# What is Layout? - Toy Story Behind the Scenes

Layout is the basic filmmaking part of the process. We build the foundation of the film. We take the models and the storyboards, and we construct each shot. We grab the sets, the characters, the cameras, put everything together, get it ready for animation. In this process, we face a lot of problems. So problem solving is a big part of our day, and I'd like to show you some of the tricks we used to solve problems we found on Toy Story.
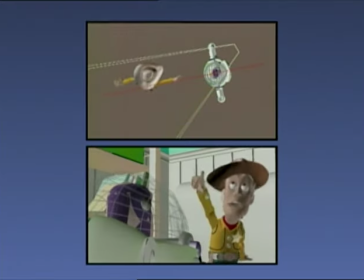0:26 There's a right and a wrong way to compose over-the-shoulder shots.
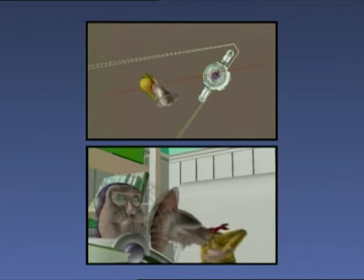0:31 This is a typical movie situation.
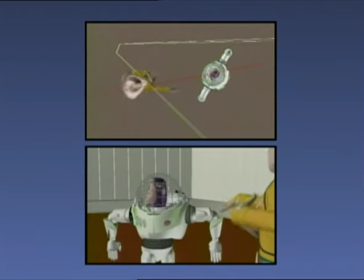0:35 You put an imaginary line between the heads of the two characters and make sure the camera doesn't cross that line.
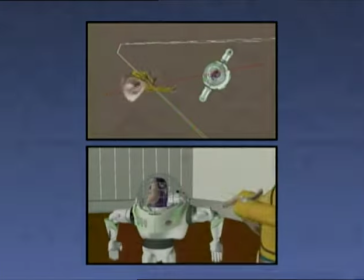0:41 It sometimes gets called the stage line, sometimes the line of action. If the camera crosses the line, notice how Woody is suddenly replaced by Buzz.
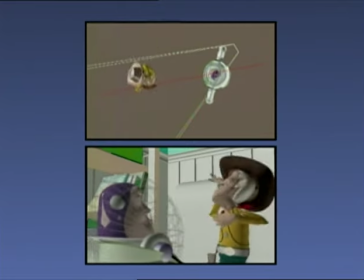0:50 Just as in live-action filmmaking, keeping the camera on the correct side of the line makes sure that,
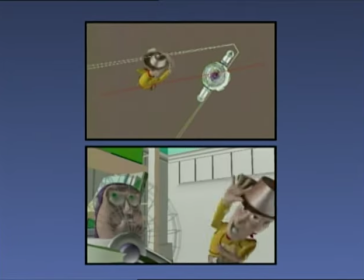0:55 well, in this case, Woody stays on the right and Buzz stays on the left, and the audience doesn't get lost.
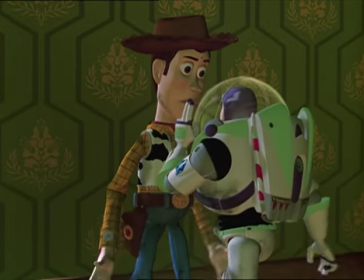1:02 What do you do when you have one character who's a lot taller than the other and they have to talk together?
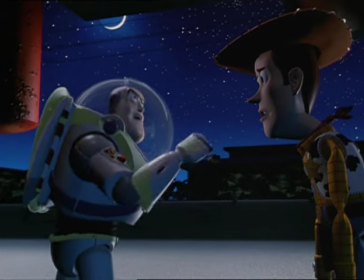1:07 Well, this problem was faced in old Alan Ladd films, where his leading lady was often much taller than he was.
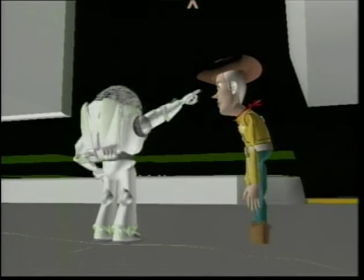1:14 They would dig a little trench for her to walk in as they paced along in a two-shot.
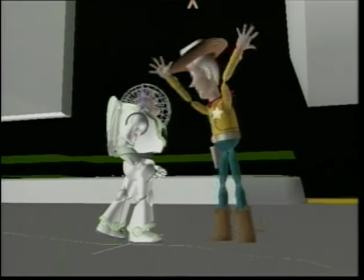1:19 So we called this trenching. We would bury Woody 2 or 3 centimeters into the ground to get his face down closer to Buzz.
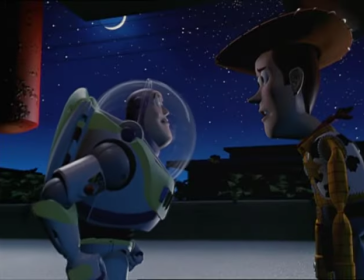1:28 And in this view, you can also see that animators don't animate what isn't in the frame.
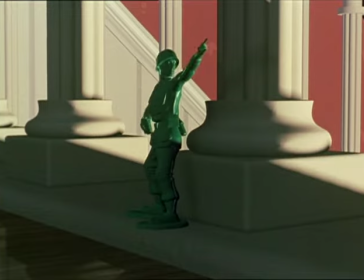1:33 For this shot in the Army Man sequence, we had to do a substitution. One paratrooper model had the parachute rolled up and on his back, and a completely different model had the parachute that could open.
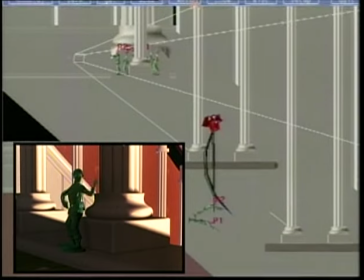1:45 We needed to swap them during the shot. So the two who jump off at the head of the shot are pulled in underneath the stairs,
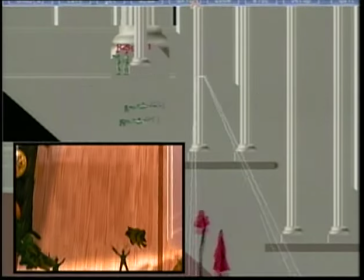1:53 and waiting below, just out of camera view, were the two with the opening chutes.
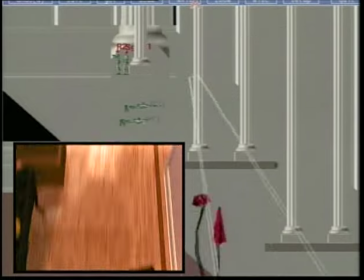1:58 This side view shows that the first 2 paratroopers get pulled out of the way, and there are 2 with parachutes waiting just out of camera view.
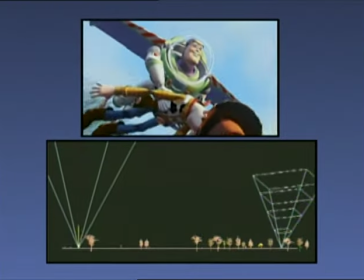2:07 The audience never knows what happened. For this shot of Buzz and Woody flying, we had an interesting problem.
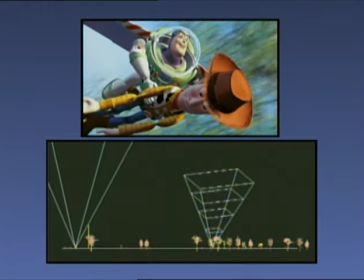2:14 When animation finished with it, they were really moving about 5 miles an hour, and the camera was pointing diagonally up into the sky.
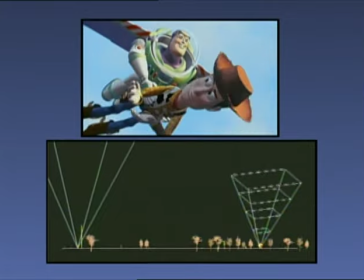2:20 So to give the illusion of the right thing happening, I put another camera on the street and zipped it past the trees.
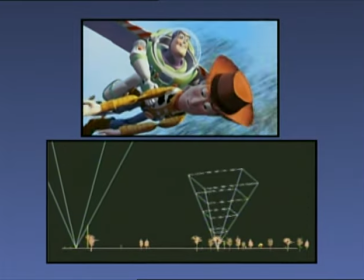2:27 We then rendered the background from that camera and composited Buzz and Woody in front.
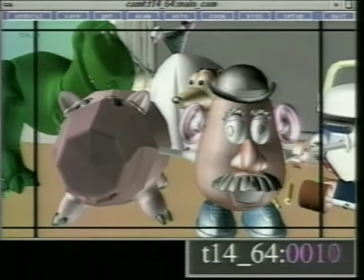2:33 In this sequence, we had a little bit of a problem. This is where Buzz has just gone out the window and the toys are really upset.
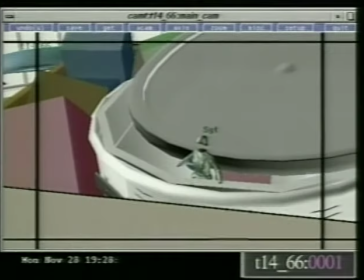2:40 The storyboards were drawn as though Andy's desk were the size of a soccer field. And in fact, we did cheat up the size of the desk for this sequence.
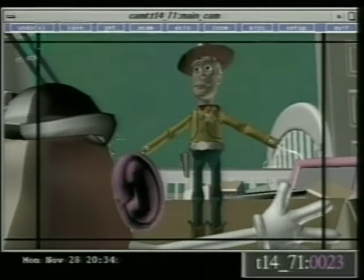2:48 But it was so tricky to figure out, we ended up standing up with each other in the screening room doing practically a square dance, figuring out how we were going to block it out.
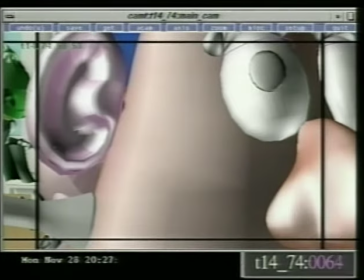2:56 We also had an interesting requirement. Our normal stage line in this movie had Sid's house on the left, Andy's house on the right, and we had moved that line around.
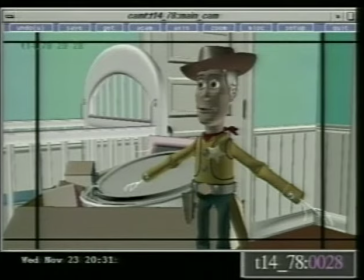3:04 We needed to get it back where it belonged before Andy came through the door.
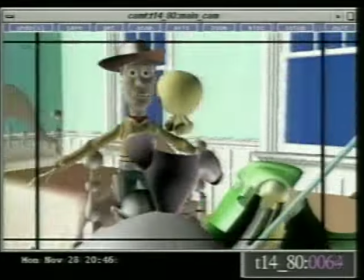3:08 So that big whirling camera move around Woody while he's being attacked with the Army Men was just to put the stage line back where it belonged. Okay, Mom, be right down. I've got to get
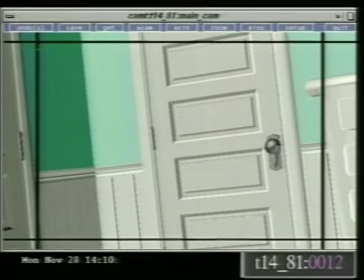3:16 Buzz.